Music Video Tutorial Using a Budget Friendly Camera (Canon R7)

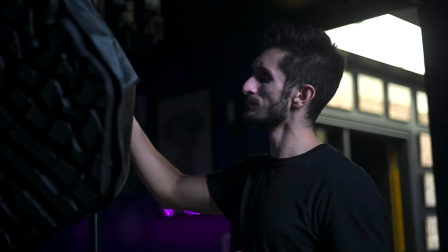448s
I don't mind it actually and it has built-in effects here as well So we might actually utilize those in some later on scenes,
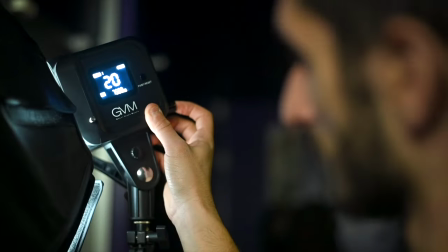453s
too We got an LCD screen so you can see the percentage and then obviously the
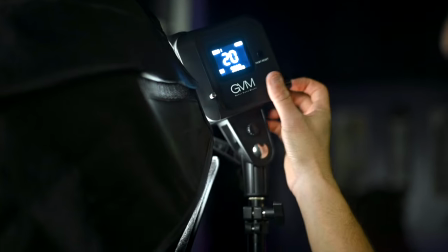458s
white balance or the Kelvin and then shows the battery life as well so
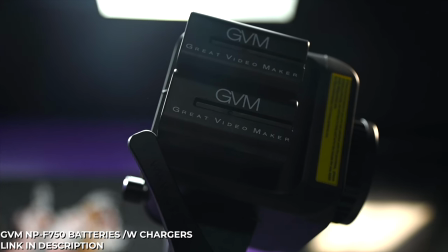463s
on the back side here two of the NPF style batteries so you can power this I'm not plugging this into the wall right now
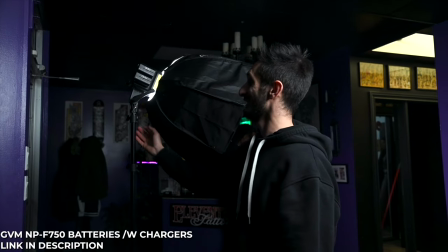469s
we're gonna see how long that we these things last I think they're gonna last at least like an hour and a half two hours before we have to actually
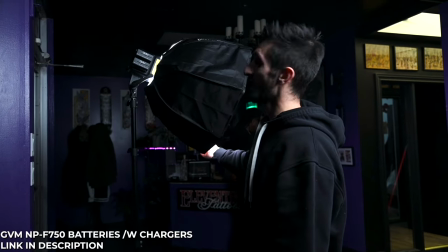475s
plug it in so I'm gonna just leave it on just for the hell of it and see how long these batteries actually last on this light all right guys so next scene we do a little performance scene I'm gonna be sitting on the ground looking directly up at Pimpton and our extra and I have the Aputure 300d2 just off to the side but I pushed it back by probably like I don't know a solid six or seven feet and the further your light box is from your subjects the more of a light like drop off you're gonna have on the shadows on their faces so I have it off to the side and it's gonna be just a softer drop off or fall off on the subject's face the further back it is when you have it really close to your subject it's gonna be a very harsh drop And then we are gonna actually use on our shadow side again We're shooting on the shadow side of the subjects the SD80s just slightly strobing the subjects face on the shadow side Just to add like a little bit of a keyed element or a key light element onto that side while I'm shooting So I'm literally gonna be handheld on the ground and I'm
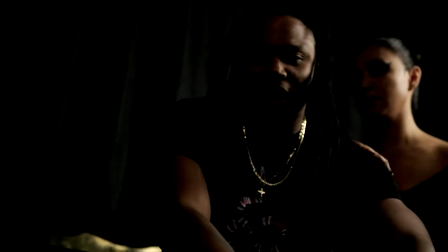531s
just gonna be giving it just like the camera a little bit of handheld motion Nothing crazy and we're gonna see how it looks. So I like the shots where I'm looking up at artists I think it makes them look higher than life.
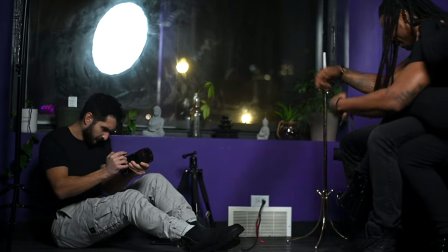544s
That's kind of like the psychology around looking up at somebody with the camera So yeah, we're gonna try this out and see how it looks
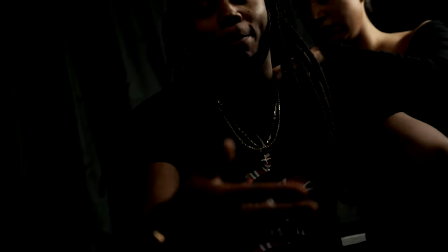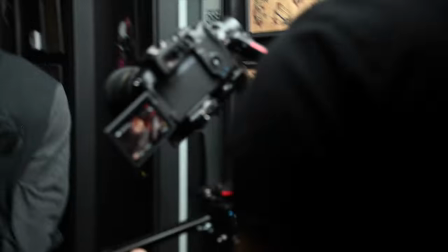557s
Before I show you a very simple yet effective gimbal technique for music videos I want to mention that everything I teach you in this
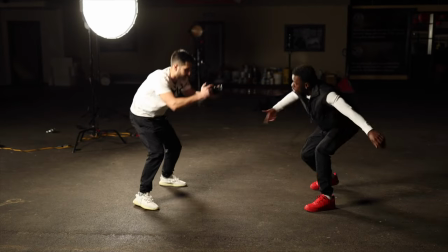564s
video plus so much more I actually deep dive into all areas of music videos in my Learned Freelance Filmmaking Online Music Video Course.
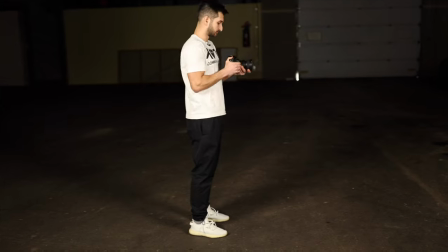573s
Priced at just $99, you get over 130 music video lessons ranging from camera setting basics, pre-production,
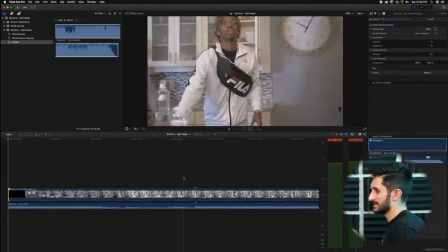580s
camera operating, editing breakdowns from start to finish in Final Cut Pro X, Premiere Pro, and so much more.
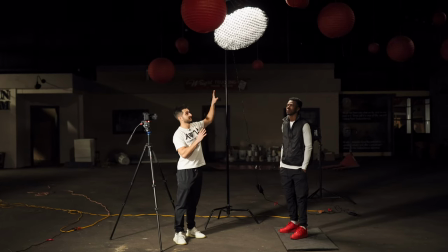587s
This is the most in-depth music video course on the internet today, specifically made for freelancers. If you want to take your music video game 10 steps further see real results and jump the learning curve click the first link you see in the description down
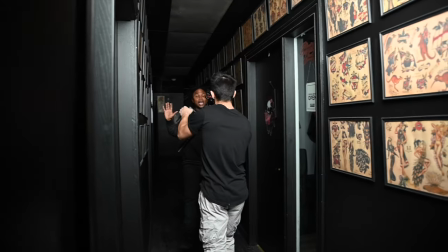600s
below to learn more okay so for this scene i'm using the dji ronin rs2 with a tokina 11 to 20 millimeter wide angle lens
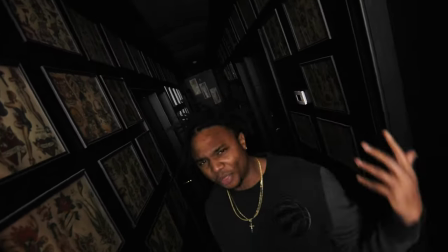608s
filming at a focal length of 11 millimeters so pretty wide i love shooting hallway scenes at a super wide angle you'll
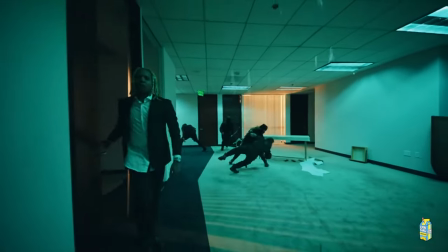615s
see hallway scenes with depth in the background even in big budget music videos where the director wants to show what is going on in the background.
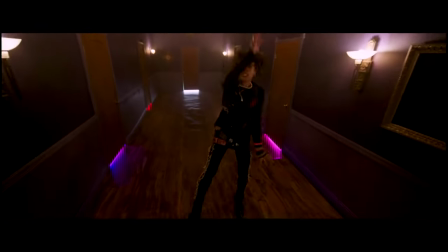622s
The Ian Dior sick and tired music video is a perfect example of a hallway shot in a wide angle focal length.
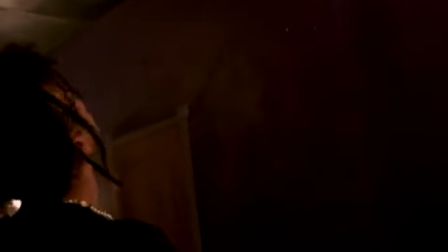628s
If this shot was filmed with a tighter focal length it just wouldn't do the environment justice.
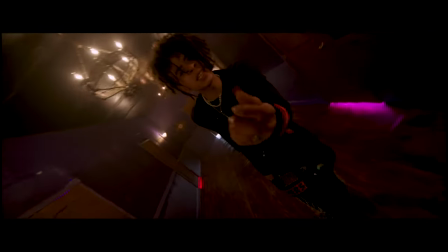632s
Not to mention you also see in this music video that when they push in and out on Ian Dior the steadicam is rotating 30 to 40 degrees to the left and right.
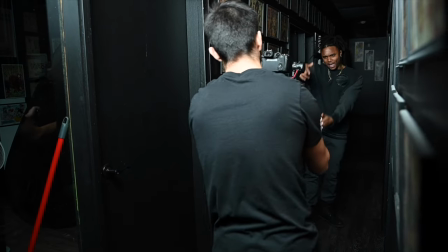641s
You can achieve a similar shot with most newer gimbals on the market by simply placing the gimbal in FPV mode or similar.
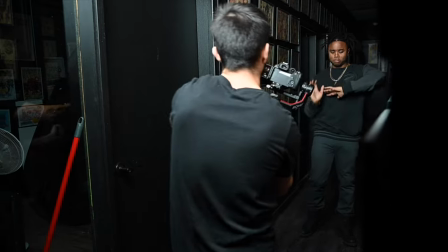648s
As you can see here when I'm flying the gimbal I'm rotating the gimbal in and out very slowly as I push in and out from the artist.
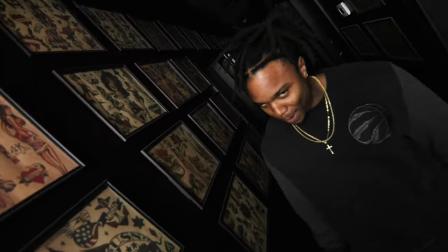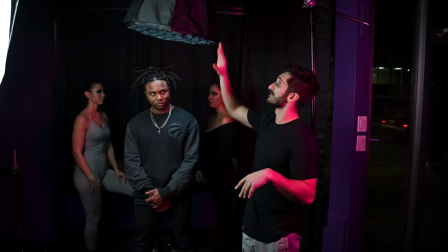660s
Alright so we're doing a little bit of a two-point lighting setup here so I have the JVM light boomed actually over top of Pimpton while he's doing his performance scenes.
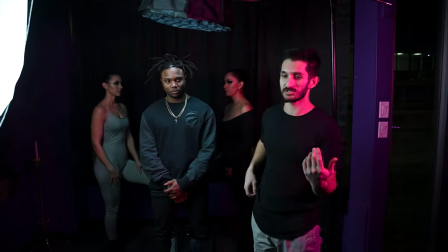669s
We have the two extras in the background that are holding a pose and basically all I'm doing is I just have the Ronin RS2 and I'm literally just very very slowly
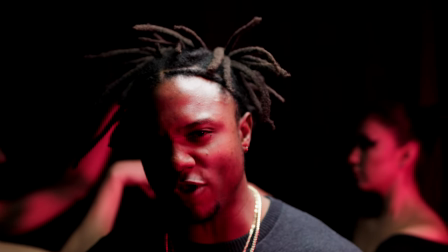677s
semicircling around Pimpton and I directed him to have his eyes tracking the lens as I'm moving and semicircling around him.